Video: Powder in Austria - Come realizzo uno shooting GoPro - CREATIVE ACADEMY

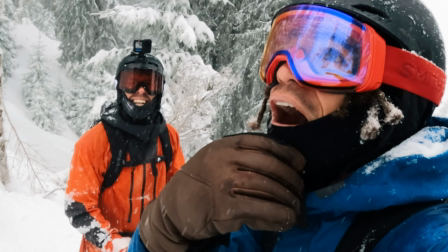[8:09] ha spaccato tutto grazie grazie
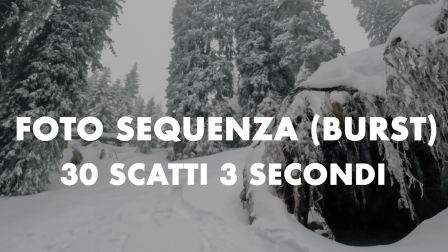[8:14] grazie ok, quindi tu scambi da qui io proverò a prenderlo tra
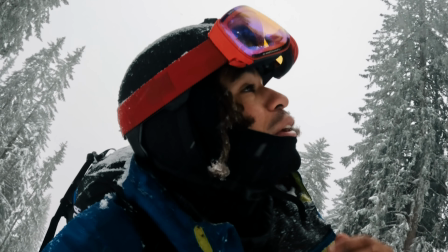[8:22] questi alberi e questa apertura qua farò uno scatto in sequenza a 30 scatti e 3 secondi vediamo
le foto secondo me sono venute bene le sto guardando adesso sarebbe stato bello avere il soggetto
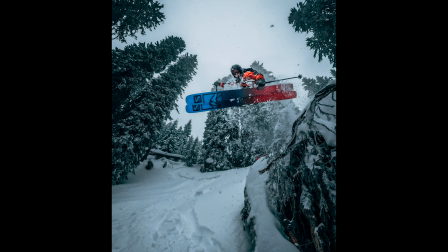[8:38]
un po' più sulla sinistra in questo caso e poi è leggermente mossa onestamente non ho guardato i tempi di scatto però secondo me questa è venuta bene magari il fatto che sia mossa dà anche un po' più di action e dinamicità allo shot allora la GoPro Max l'ho usata in due maniere diverse sia col selfie stick che come POV per il selfie stick è
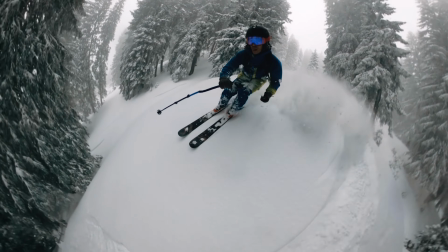[9:00]
importante avere una lunghezza di almeno 30 cm almeno la
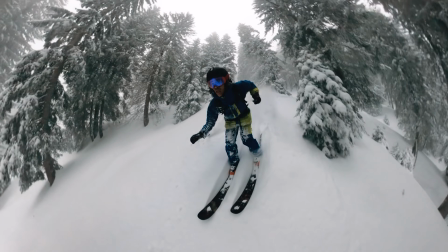[9:05]
GoPro può realizzare questo effetto dove non si capisce da che parte sta filmando ed elimina totalmente il bastone deve essere drittissimo in quel caso io avevo un bastone che è lungo un po' più di un metro che purtroppo si è anche rotto e l'ho usato principalmente per fare questi video dove mi riprendo da davanti e secondo me è interessante perché specialmente nel bosco gli alberi entrono
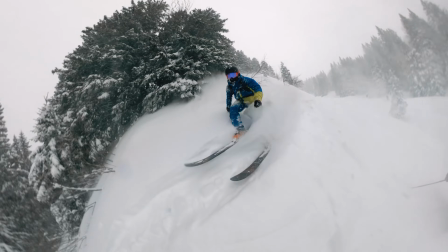[9:25]
in scena un po' come effetto sorpresa e creano comunque dinamicità, velocità e azione Max in POV, vi faccio vedere come l'ho montata sul casco Allora, inizialmente l'avevo montata qui Ho spostato lo stick, ne ho preso un altro e l'ho messo più frontale Lo vedete qua davanti
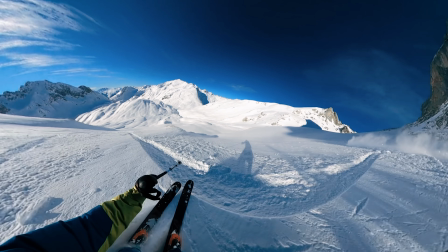[9:43]
Perché qua dietro prendevo un po' troppo il casco Invece qua frontalmente, senza nessuna estensione Prendo di più il corpo, le gambe, gli sci e tutto il terreno Queste riprese con la Max le ho editate tutte con il GoPro Player Non le ho messo su Premiere,
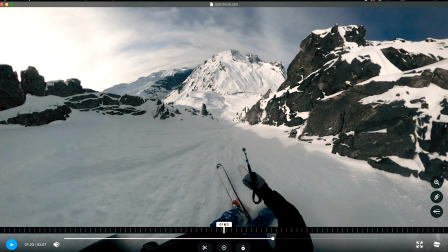[9:56]
non ho fatto tutto quel lavoro lì Perché comunque mi servivano solo in questo modo ed è venuto bene,
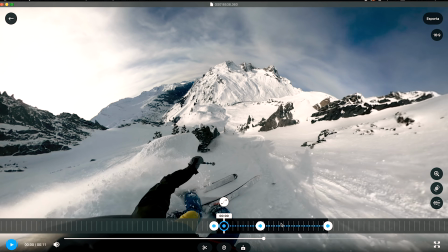[10:02]
mi è bastato mettere in questo caso solo 3 keyframe per aggiustare un po'
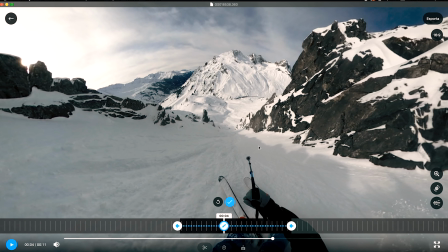[10:07]
l'angolatura, la prospettiva e come vedete può essere cambiato a piacimento,
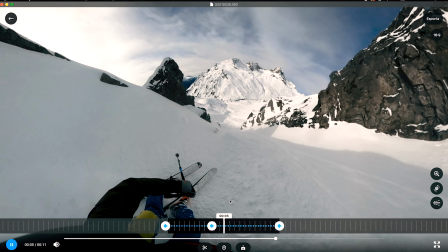[10:13]
in questo caso l'ho tenuto abbastanza lineare e volendo,
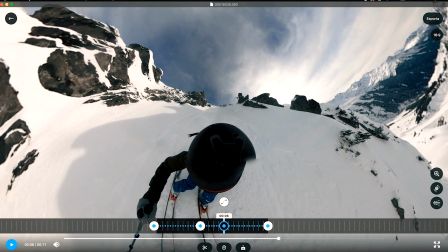[10:18]
chiaro, si può anche cambiare e riprendere in questo modo, però non avendo un'estensione non sarebbe venuto bene, quindi lascio perdere Questi giorni ho fatto i POV con la Max, almeno posso tagliarli anche verticalmente e dare altri contenuti a GoPro,
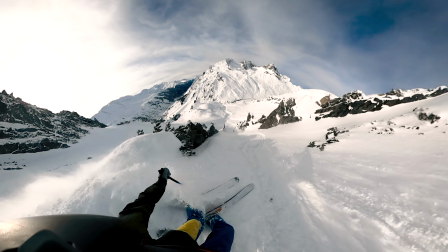[10:32]
poi secondo me aumentando un po' la velocità e passando anche vicino ad alberi e rocce rende molto,
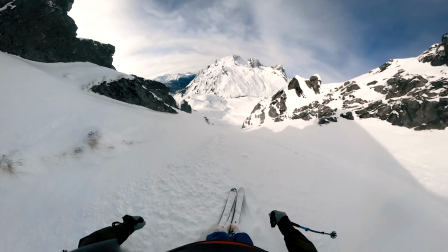[10:38]
da tanta dinamicità e poi la GoPro in questo modo è molto più ampia che la GoPro normale. Dall'Austria e dagli Astrovan Studios direi che è tutto, spero che abbiate capito un po' quello che succede durante questi shooting, è un format che mi piace molto, infatti sono molto curioso di vedere come si svilupperanno tante altre situazioni ed esperienze da raccontare. tra qualche giorno proprio l'11 febbraio apriamo le iscrizioni dell'academy so che ci sono tante persone gasate e incuriosite del progetto probabilmente tu che stai guardando sei una di queste per me sarà un nuovo inizio perché finalmente potrò focalizzarmi su un unico progetto e spero davvero di poter dare il meglio di me stesso vi saluto, vado a finire altri contenuti per il lancio ci vediamo molto presto